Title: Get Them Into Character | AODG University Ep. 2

I find that most videographers tend to give their actors and their models poses to get the shots that they're looking for. I find that I'm able to make my shots more interesting by giving my actors and models more of a character to portray versus just giving them poses that they can do to look good for the shot. That way we can highlight the product in a way that is more memorable for the audience.
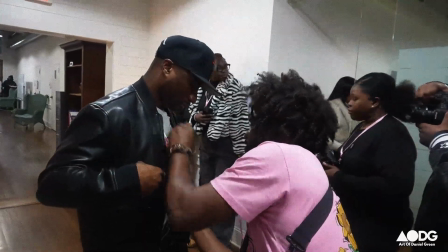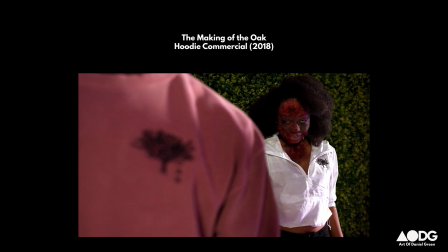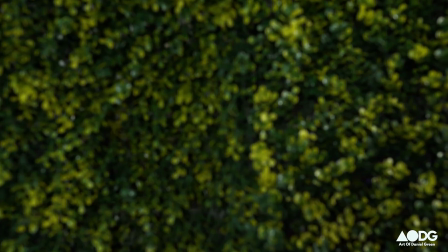With the Edward Scissorhands scene, for example, I had the actor actually start off underneath the camera. When I called action, I literally had him pop up as I backed up. So just as the camera reached past him, I had him pop up, so he's already in the frame. Boom. So now he needs to analyze his hands to realize that he has this condition. His hands are scissors. Once he understands that's happening, he starts to freak out. And he's asking the audience, the camera, for help. So he's reaching towards the camera.
When I'm reaching out here?
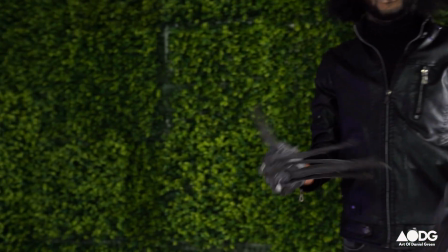This one is the gentle. Okay. And then this one is like, come on, help.
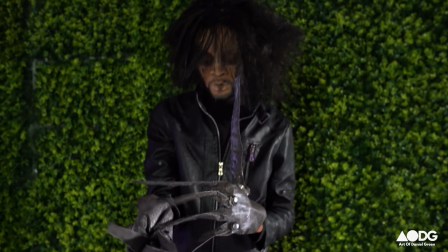Gotcha. Yeah. All right.
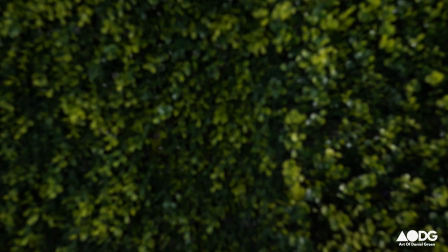And action.
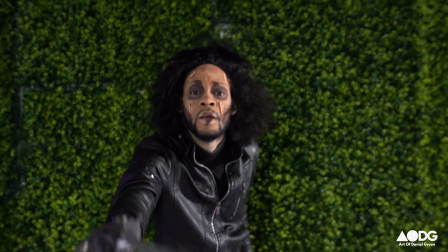Help. Help. Help. Help. Perfect, boy.
The audience feels more emotionally involved in what's happening. Let's talk about blocking.
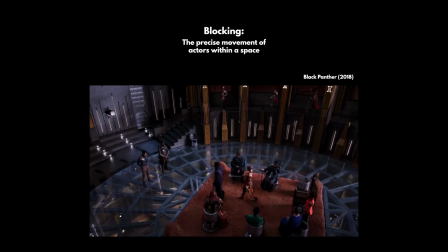Blocking is a filmmaking term we use to describe giving our models and actors a direction to walk across the screen. We do this so that we can make the scene come to life and give you more movement, more things to be interested in,
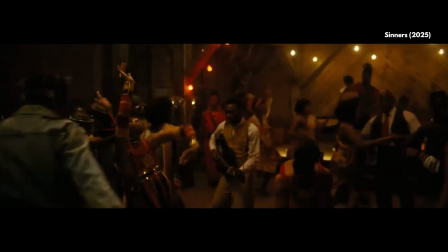and that way we can direct your eye throughout what's happening next and next and next, yeah? So for this shot, we start off with the first model who's seen sitting in the throne chair.
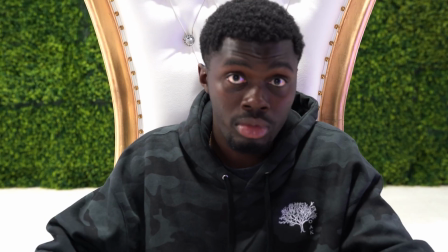I have two zombies on each side of him hidden behind the throne chair. When I call for the cue, they're gonna pop out on the sides and create another composition here where this first model here that's in the center,
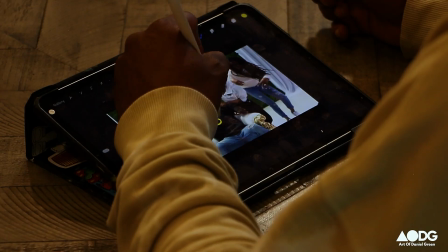he's going to act like the point where we make a V out of all of our actors here. This is going to be our first composition for the scene. And as the camera backs up, I'm going to reveal the next composition. That way, the formations that I'm giving all of my actors serves as images to create visual appeal as we make our way through the scene.
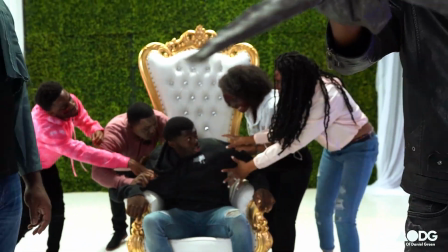So after we back the camera up, I bring them into the scene as I back up. This way, I can distract the viewer as the zombies carry that first model out of the scene. We do this a lot, especially in stage plays. We'll bring actors to the front of the audience to distract you from what we're trying to clean up in the background to transition from moment to moment. You know what I'm saying? So oftentimes I like to give you a piece of a technique that
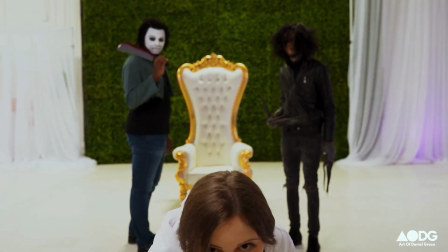I did earlier so that it creates almost like a trend or a brand throughout the whole video. I like to do this at the beginning and end of a commercial so that we can tie all of our elements together.
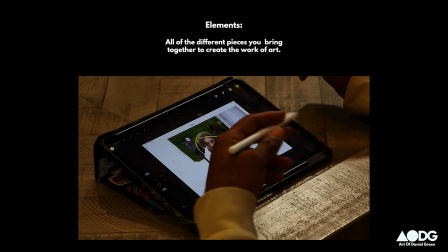So as she pops up, we're creating a new composition.
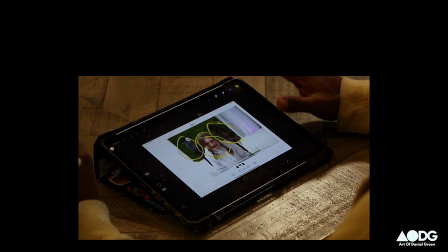The Edward Scissorhands, Michael Myers, they're creating a V formation, just like how we did in the other part of the shot.
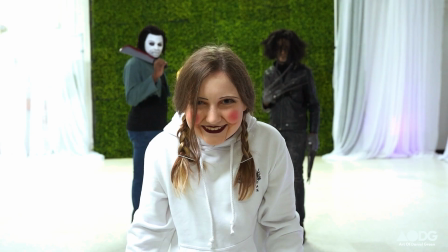This is repeating that same leading line throughout the scene. The goal is to create a theme with all of the different creative decisions that I use when it comes to directing this commercial. So for this shot, I shot this whole shot in manual focus.